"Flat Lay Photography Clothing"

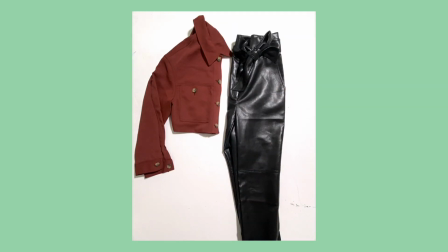0:00 I'm going to teach you how to create a magical video like this where your clothes appear at the tap of a finger.
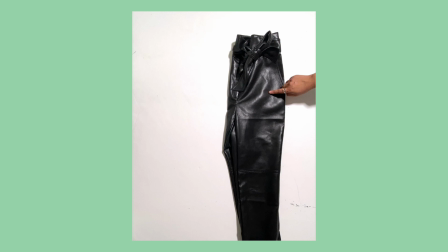0:06 So if you haven't downloaded our app Lapse, please download that. It's a stop motion video app and it's available on Apple and Android.
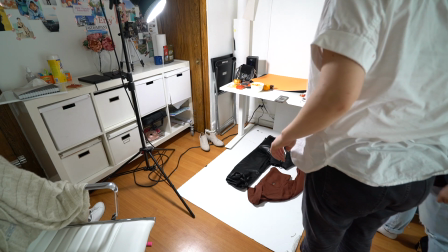0:14 We have our phone on the edge of the desk here. As you can see, you don't need an overhead tripod or anything fancy.
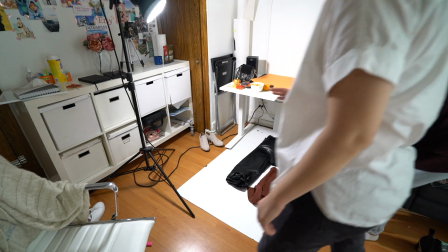0:20 Just use a desk or a table or a side table or even a chair. Just make sure the phone isn't moving at all while you're shooting, so have it still.
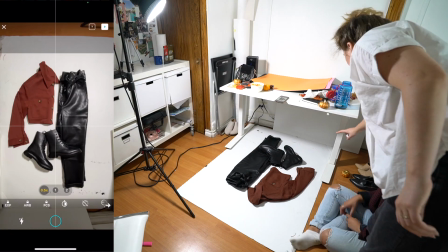0:29 It's also important to make sure your exposure and white balance are locked so that it's not auto-adjusting as items are moving in and out of frame,
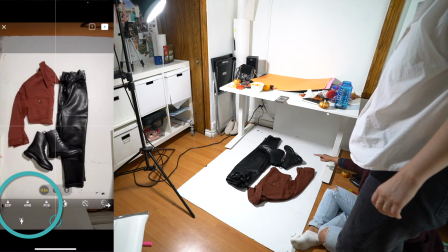0:37 because that'll cause a flickery light look when you play this back at a high speed after.
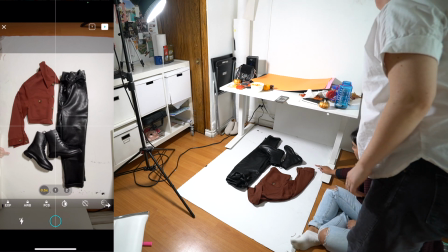0:42 So as always, we're going to shoot this backwards, and we have our setup here. And Teresa here, which is our amazing hand model and our head of marketing,
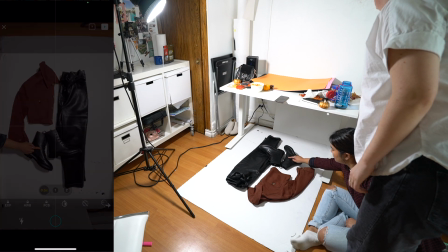0:52 she is slowly moving her hand in, and we're taking a bunch of pictures as she does this.
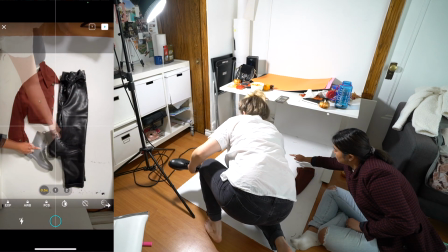0:57 When she gets to the shoes, she's going to point down, tap on them, keep her fingers still, and then I'm coming in to remove the shoes.
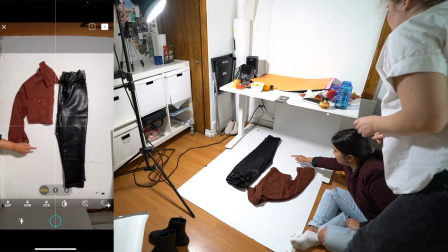1:05 Make sure her hand is still aligned with the ghosted feature and take the photo,
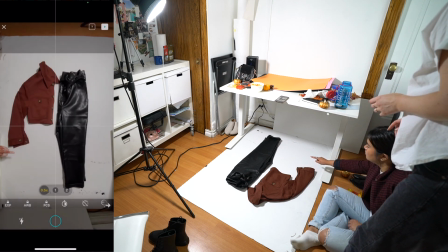1:10 and then slowly have the hand move out while you're taking a bunch of photos.
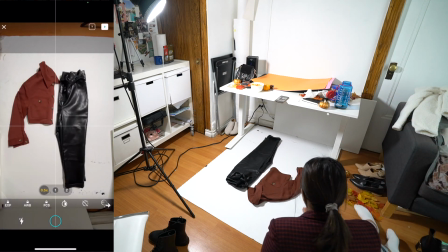1:15 It's important that you just do small little movements between each shot of the hand moving out.
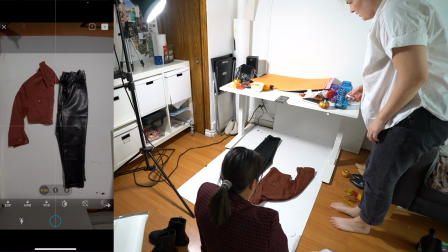1:20 We're going to repeat this process with the top here and then also with the pants.
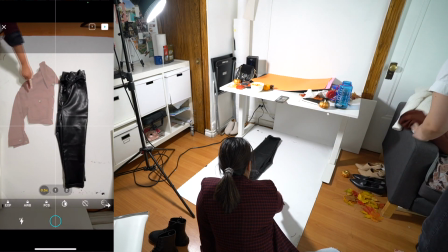1:26 So I'm going to speed this up here just so you get the point. Please observe how little her hand is moving between each shot,
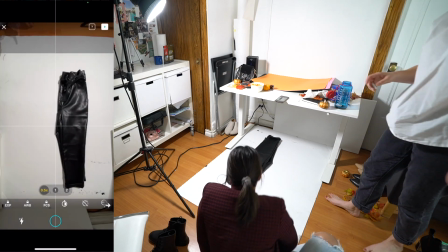1:34 because when we play this back at a high speed, we want it to look like the hand is moving in nice and smooth.
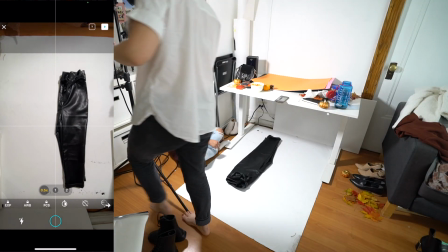1:41 She moved the light here a bit, and I did scream a bit, but it's fine.
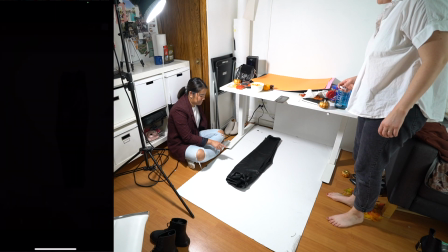1:46 It didn't really impact anything. So we're just doing it here with the pants as well.
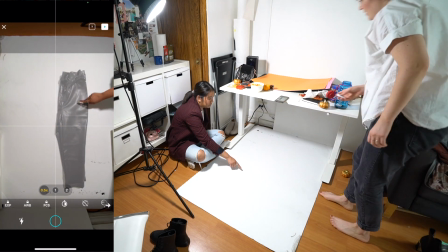1:50 This type of video is handy with 2 people. However, you can pull it off with just 1 person.
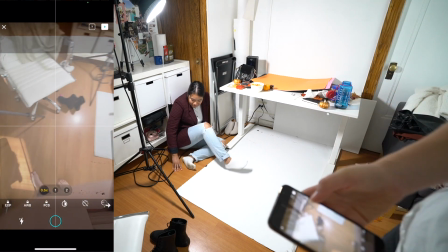1:57 You just kind of have to use your hand and look up at the phone. Okay, let's dive into editing.
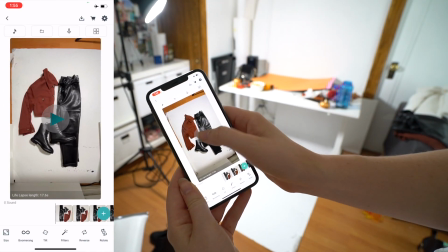2:03 We opened our editor and this shot upside down, so we're just rotating it, and it's super slow.
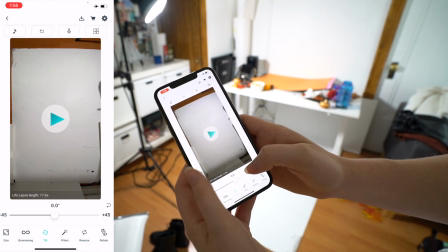2:10 You can see the rest of the background in the video. So we're going to the tilt feature.
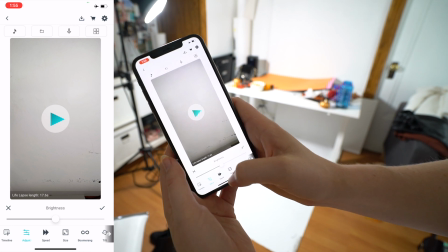2:15 It's not very obvious, but you can pinch and zoom to adjust the crop. And I'm also increasing the brightness here.
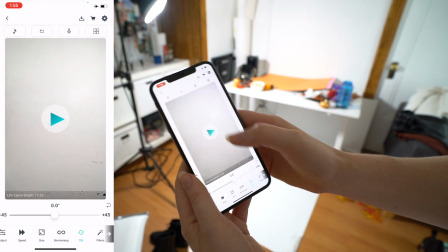2:22 This is a pro feature in the app, and I'm cropping it. Let's see how this looks.
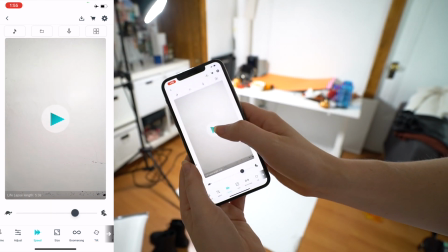2:29 Okay, this is way too slow, so let's speed it up. Awesome, I love how this turned out.
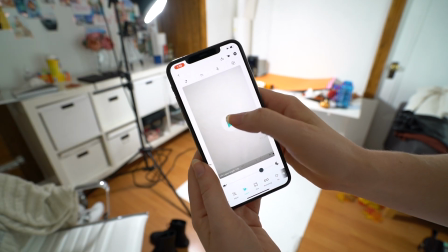2:35 The backdrop is a little dirty. It did get a little damage on the way into the office, but overall, I think the effect is awesome.
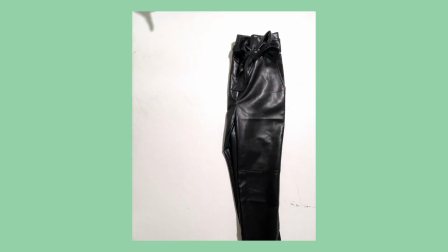2:44 There you go, a really cool effect that was shot and edited in only 3 minutes using our phone. If you enjoyed this tutorial, please smash that like button. It really helps get our videos in front of more people on YouTube.
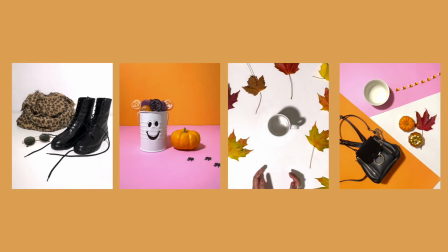2:56 All about that algorithm. We'll be releasing the tutorials on how we created all of these videos using our app Lapse.
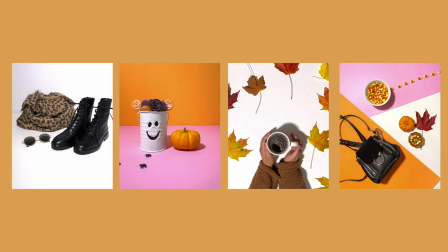3:04 So if you're not subscribed to our YouTube channel, please hit that subscribe button if you want to catch those tutorials.
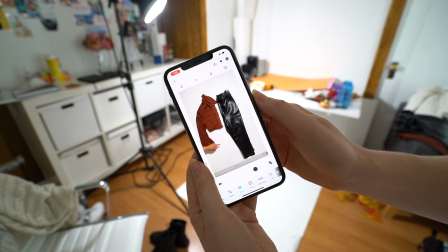3:10 If you plan to recreate the video from this tutorial and post it to social media,
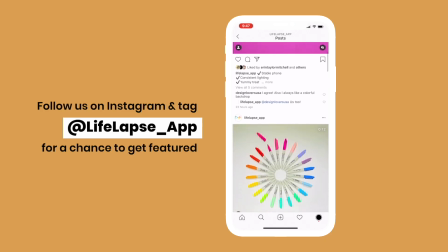3:14 specifically Instagram, I'd absolutely love to see how the video turned out.
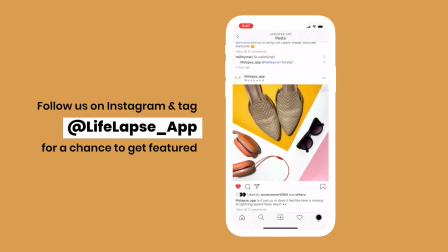3:19 Please tag us at @lifelapse_app, or you can use #lifelapse, and you'll get a chance to be featured on our Instagram page.
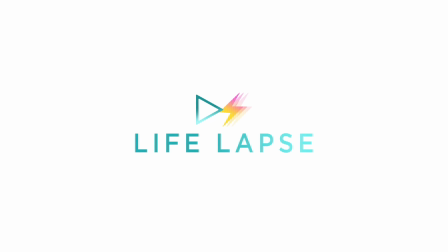3:27 Thanks for watching.